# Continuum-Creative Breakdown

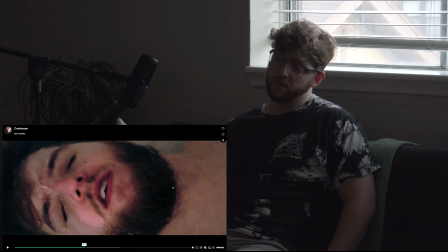I would want to be fully submerged for this shot. But I think visually it turned out how I wanted. I think it gets across the ideas I wanted to get across. I think that's pretty much it for that.
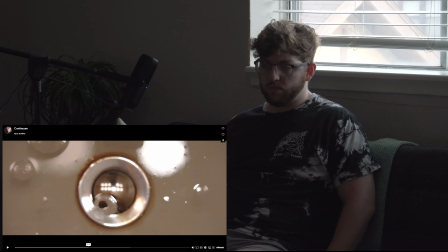This one, again, was dealing with symmetry. I like the look. I mean, it's a sink plug.
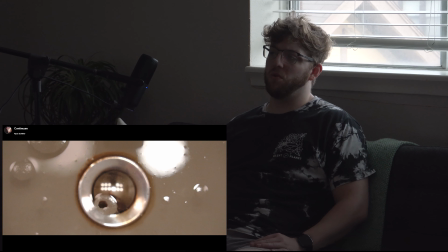Also, an interesting color that I guess I kind of pulled out in post that I hadn't necessarily planned on, but this like reddish brown ring I thought was an interesting
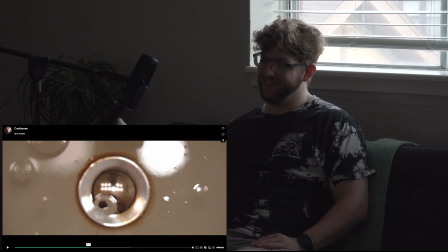flavor for the palette, the overall palette. Kind of pinkish over here as well on the sides. Well, I guess it's more like beige. Also, I'm colorblind, so I could be completely wrong.
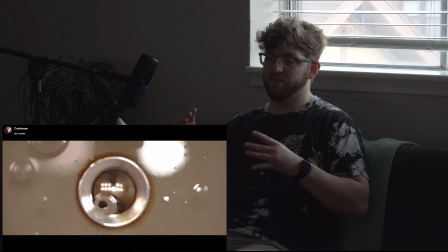I like the idea of this shot specifically for the kind of listing bubbles just kind of rolling around in the sink. Led to a sense of, in me when I saw the shot, led to a sense of kind of like a dizzying, like you're just caught in the eddy and you're floating along.
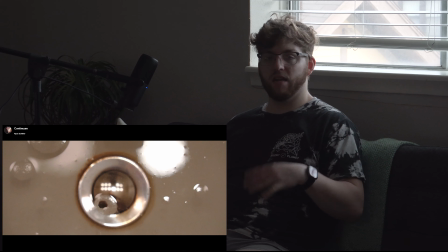And again, just kind of like a vibe of things not really making sense. You feel like you don't have control. The idea of just kind of, I don't know. I like the idea of the bubbles floating around. It made me think about how it feels sometimes when it feels like you can't control things and
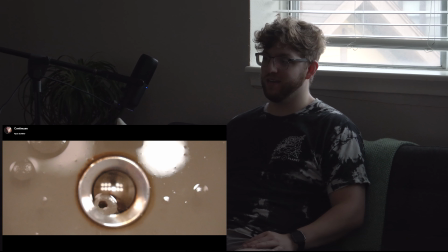it just feels like you're floating through life and you don't have a lot of control, and sometimes you just got to surrender to the eddy and try and work through it. But that was some of the inspiration behind this shot.
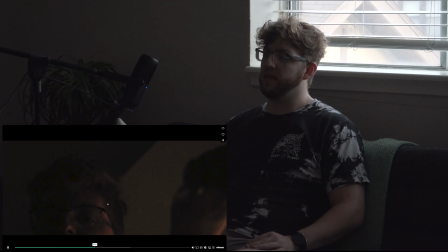The following shot, okay, this is the only one that I think maybe in any of my work that's in reverse time. So that was really done for just the stylistic purpose of trying to bring a unique flavor to
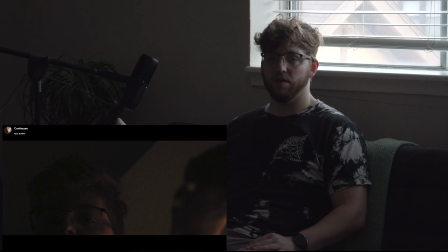a shot that I didn't think I really had the budget to pull off of the original vision for. I'm actually squeezing an orange, I think kind of in front of the camera as it's looking up towards me.
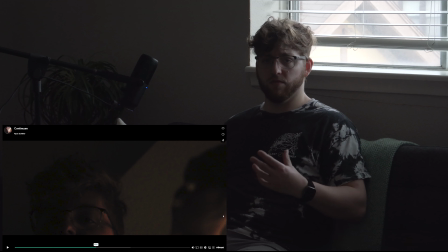And I wanted it to kind of look like I was bleeding over the camera, just in a sense of sacrificing a piece of yourself or parts of yourself to bring a craft to life.
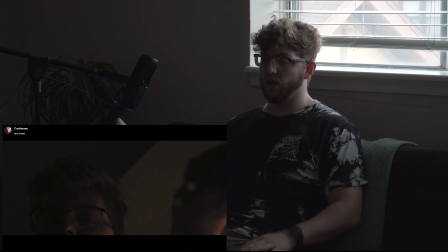Obviously, when I create my work, it comes from a very vulnerable place, and I wanted to try and depict how that could be painful and,
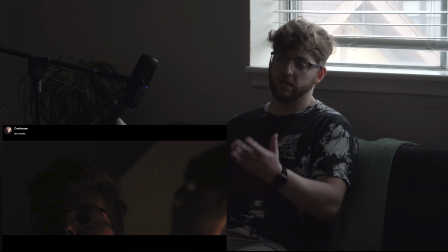dissociative, because obviously it doesn't look like I'm in pain.
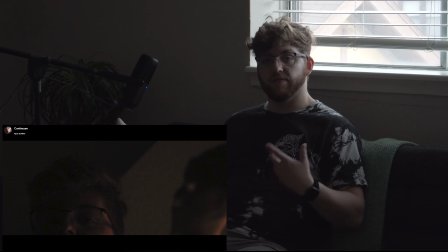The idea was basically, again, to mess with the sense of time for the viewer, to make it a little bit uncomfortable. I'm not sure how well I pulled off this shot. I think there's maybe a couple things I would do different.
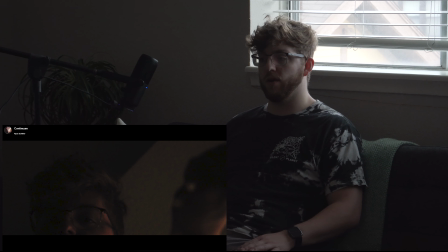Mainly, I would try and actually use like red dye or something, but I also was at a point where I just really needed to put something out, and I was satisfied with how this turned out.
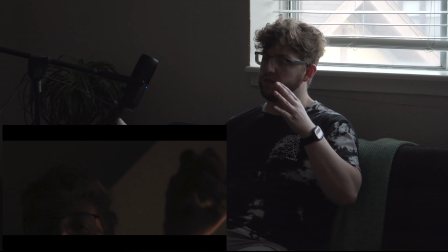Also like the line of the part in the ceiling. Also, this was an unintended rack focus, but I ended up really liking it. Again, this was shot in 120 frames, and I moved my hand more towards center frame,
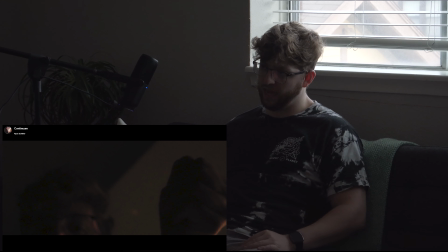and the autofocus caught onto my hand as the majority of the liquid goes back into my hand. So I thought that as well looked pretty cool. I was pretty happy with that.
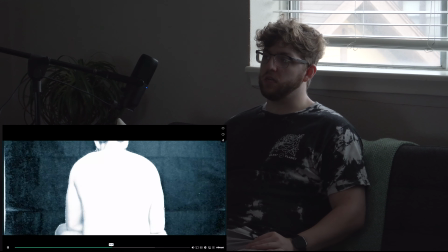This is a shot, again, I was just feeling very vulnerable, and I wanted to depict that in the best way I could.
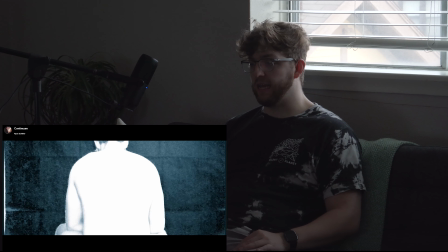And I'm fully naked in this shot.
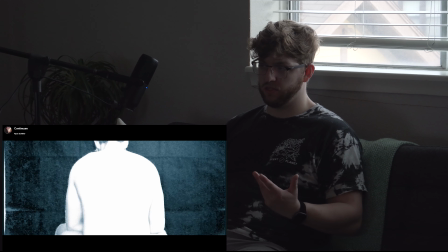It did look a little out of place with the rest of the color palette to just like have a room and me be naked in it. So I ended up using like, in post, making it kind of like a negative, and then adding some grain and stuff to kind of make it match thematically with the rest of the footage.
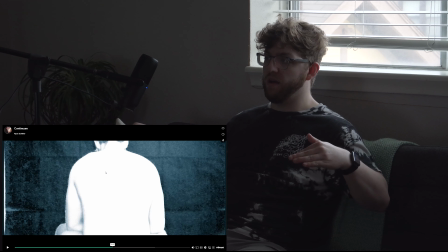Again, playing with symmetry, I tried to be center frame, my frame taking up both sides kind of the center line. I was just trying to, that's sometimes how I felt.
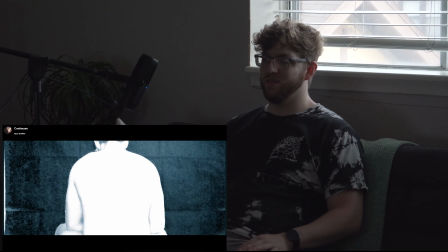That's how I was feeling at the time. Very alone, very vulnerable, very, like I wasn't being seen, that sort of thing, which is what I was trying to bring across with this shot.
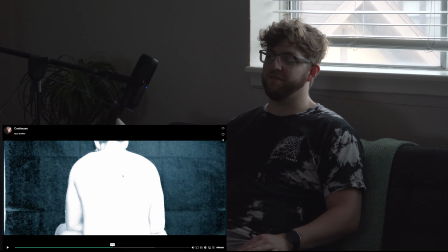Funnily enough, I feel like it doesn't make a lot of sense, but whenever in films I want to show that I'm vulnerable, I just like want to take my clothes off, because like, how vulnerable are you when people can see all of you? I don't know.
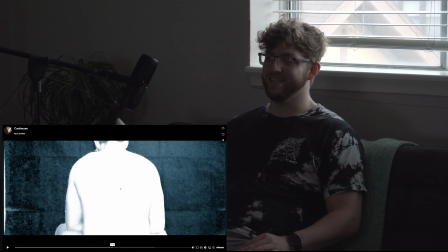It's maybe I don't know what that is, but that's the inspo behind that shot.
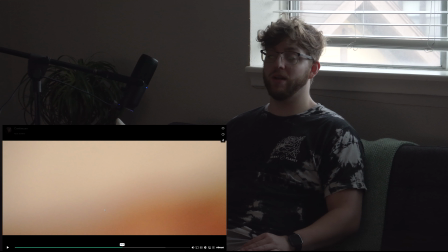This shot turned out to be one of my favorites of the whole thing. Was an accident that happened when I was panning to the shot after this.
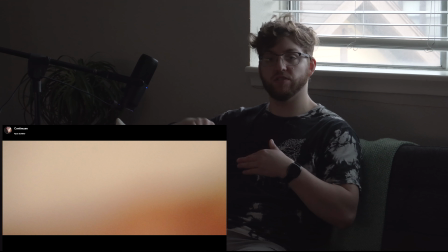There's actually, it's a very out of focus edge of the sink, and the thing that's funny is I don't even know how the red, or maybe it's brown, it looks red to me, red got in there,
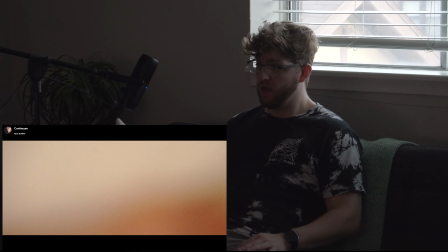but it also thematically kind of ties in, because it's red, with blood and like a murky image of what looks like kind of blood in a white void, I thought was kind of otherworldly looking.
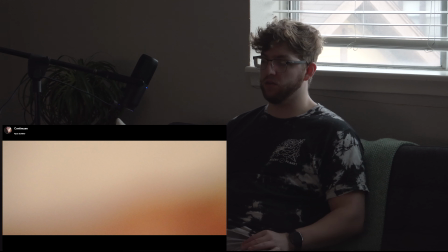Just when I was going back through clips, I just really liked the look of kind of this wash of red coming up from the bottom of the frame,
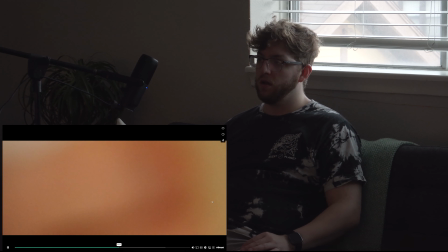or coming up from the top of the frame down.
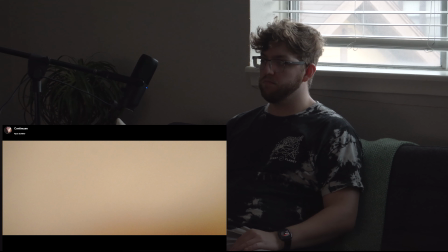I just thought it was a very interesting shot, that a very happy accident, that one.
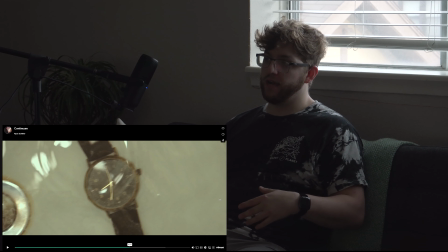But it was in the process of shooting this next shot, which I tried again, with the Matrix as one of my influences.
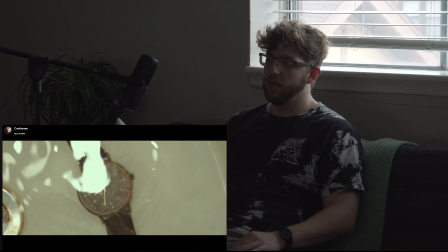Tried to bring out the green in this shot a lot. It had The watch there, I think the actual face of it is green.
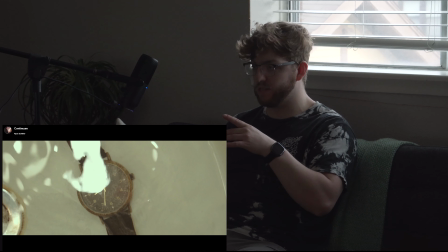The outside's kind of like a tarnished brass, and then it was a leather brown strap. I don't.
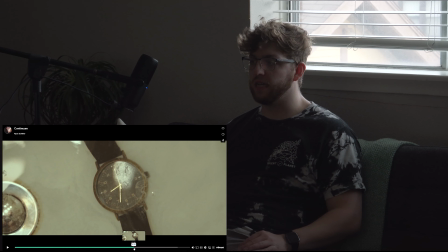Oh, it is. Okay, I definitely saw the secondhand tick. It's definitely operational.
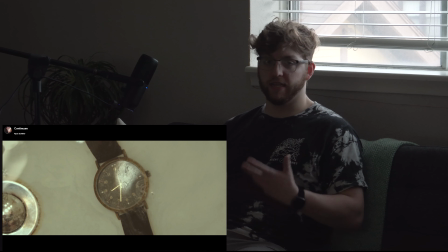I honestly thought it was broken, but again, the sense of messing with the sense of time, like just submerging.
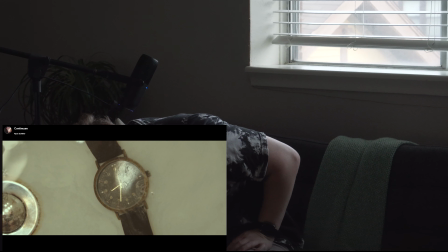Hi, Murphy. Oh, hi, buddy.
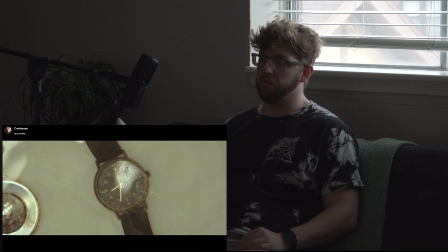Messing with the sense of just distorting this plane of understanding reality. You know, you're a watch representing time being submerged in something beyond itself. You know, basically this headspace of not understanding
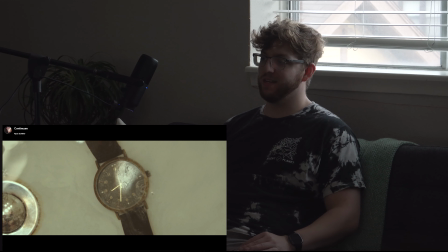what's going on, what should be happening, that sort of thing. That's the inspiration behind this shot.
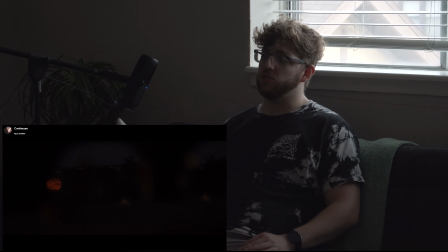This is actually a reflection. You could see it here a little bit. A reflection inside the frame of my glasses of the Colorado skyline back here, which is where I was living. And I really liked when I did this.
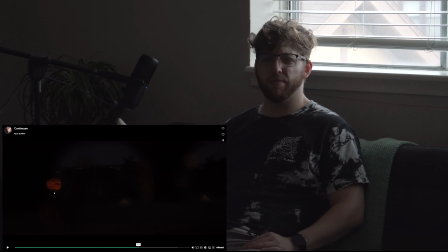It was getting late, and I wanted some type of reflection to kind of, you know, reference like a world that feels different than you know, the one you're living in, but it's also the same.